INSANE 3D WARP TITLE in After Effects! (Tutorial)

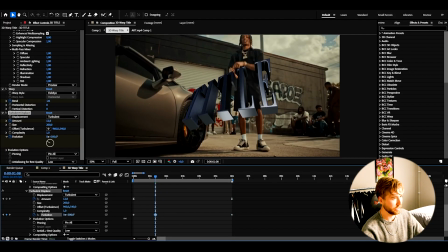739s
So if you, I just mess around with the keyframe here, you guys can see the difference it's going to be creating whilst it's running, something like that. So this is our animation so far, very very nice.
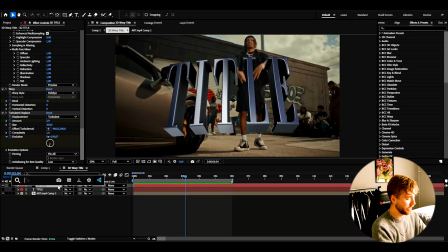753s
And now for some extra touches here, I'm going to be adding flicker to the text here. I'm going to keep the amplitude at default, so 0.2, but I'm going to be adding a random call amplitude to 0.2.
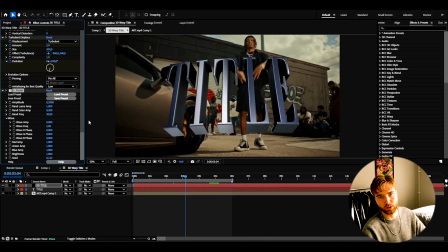768s
So it's going to be flickering both in lightness and colors. After that, add light sweep, and then here,
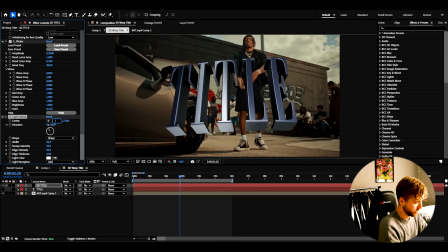776s
change the light sweep to 1920 if you have FHD as resolution.
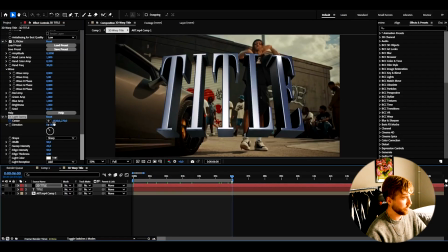785s
Then keyframe it at the beginning, go to the ending, go over the text here, so something like that. Open up the effect and you can make it start at 2 seconds, I would say.
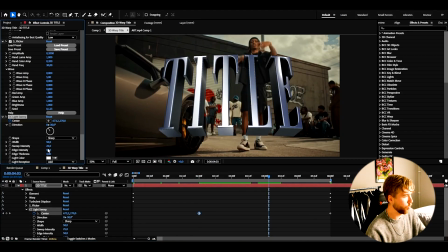799s
So drag the start keyframe there. I'm going to be increasing the width a little bit, so I'm gonna set it to 75, and then the edge intensity to 60 and edge thickness to 6,
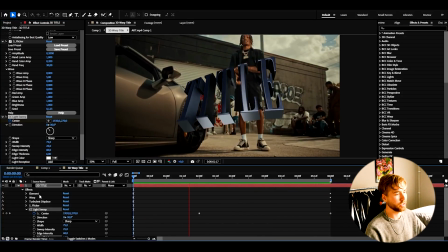814s
so the edges pop a little bit more. So this is how our text looks now. Very, very clean in my opinion.
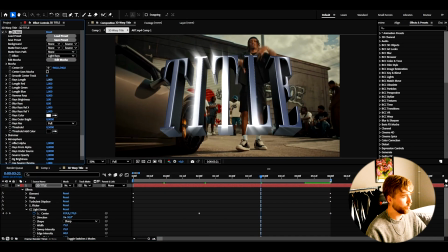821s
After that, add rays. These are a really clean and nice detail to add to your 3D text.
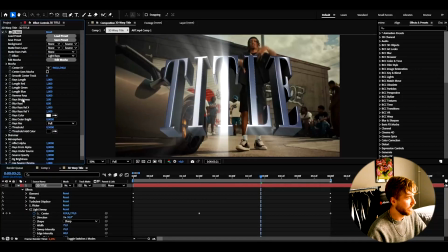828s
This is really good to make it look cinematic in my opinion. And then I'm going to drag down the rays brightness to 1.5.
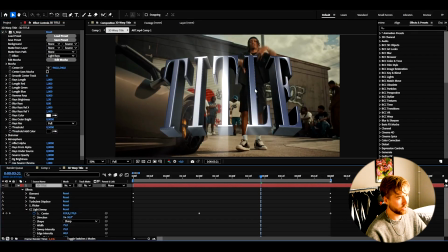835s
So something like this. So we get some light rays here. After that, add a deep glow.
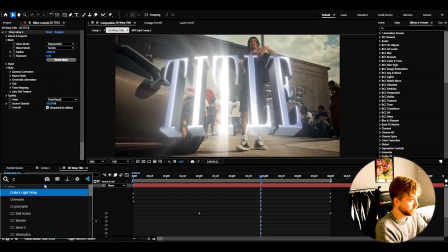840s
You can set it to 0.5. Then add the curves. Increase the contrast here a little bit.
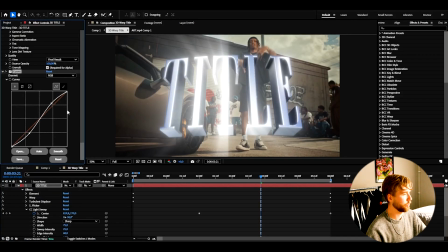846s
So this kind of S shape here, then drag down the deep glow a little bit more.
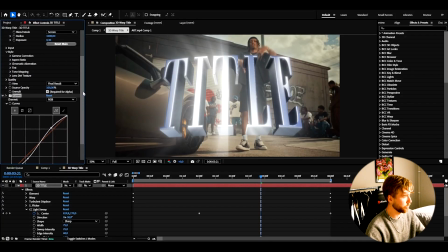851s
So after the contrast boost on the curves, decrease the deep glow a little bit, so the glow doesn't become like too glowy, basically.
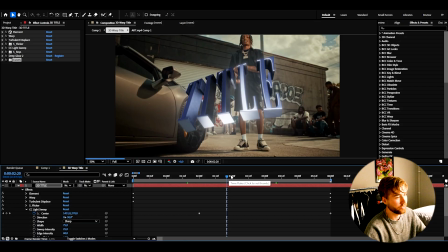862s
I'm pretty satisfied with the animation we've made.
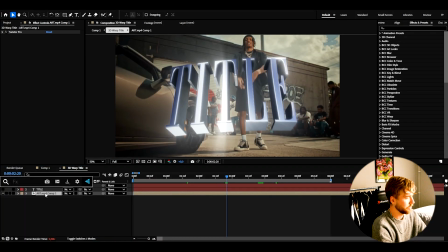865s
So what I'm going to be doing now is basically just adding a little camera lens blur to our footage in the background. Here we can set the blur radius to 2. So it looks something like this, before and after. There's a small touch there.
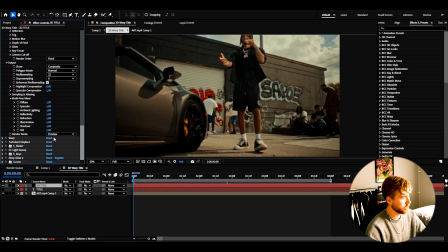880s
And now on our 3D text, go to element, go down to render mode, and then full render.
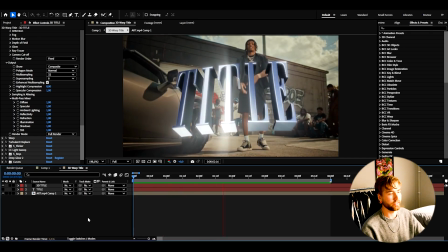887s
And this is how our 3D title is going to look in the end. insanely good. I mean, I mean, we gotta be honest here. Like, this looks actually crazy good.
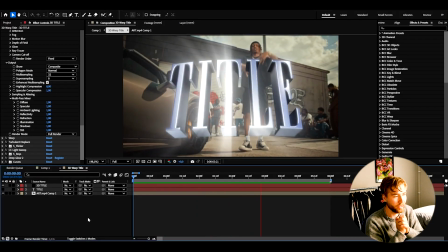899s
This 3D title animation. I'm extremely satisfied actually with this 3D title.
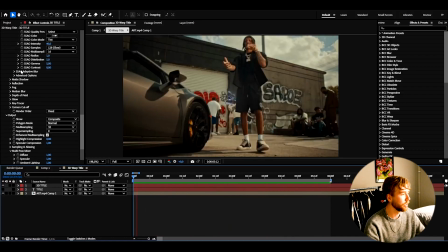907s
And now, obviously, if you guys want to save this as a preset and use it for another time, mark your effects like this.
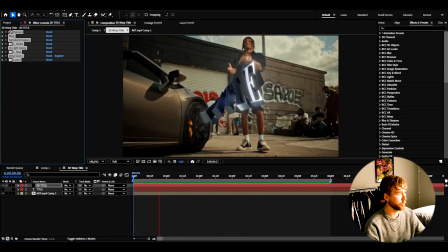915s
Select them by pressing Control A. Go to Animation, Save Animation Preset,
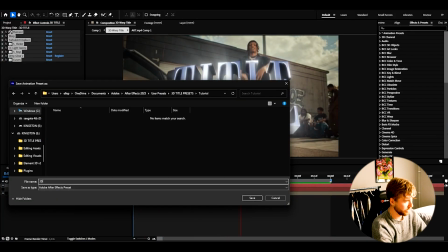920s
and here name it 3D Warp Title. Then press Save, and now you have your 3D Warp Title preset saved, which is pretty nice. So you guys can use it for another time. And now, if you guys want to skip this whole process we've done here, basically, by making the whole animation, all of the effects, all of the keyframes, everything like that, I've made a 3D title presets pack, which is a huge time saver. If you guys want to get 3D titles insanely fast, you just literally just drag and drop in them, and you guys already have your 3D titles there. You don't have to animate anything, everything is already done. And it's super easy to customize, and it's also filled with ideas, because that's also a problem I used to have when making edits. I was just always stuck. I had no clue what to add into my project or edit. I was like literally stuck. Like, I was just thinking, okay, what should I add here? Or what should I had no, I was just, I basically ran out of ideas.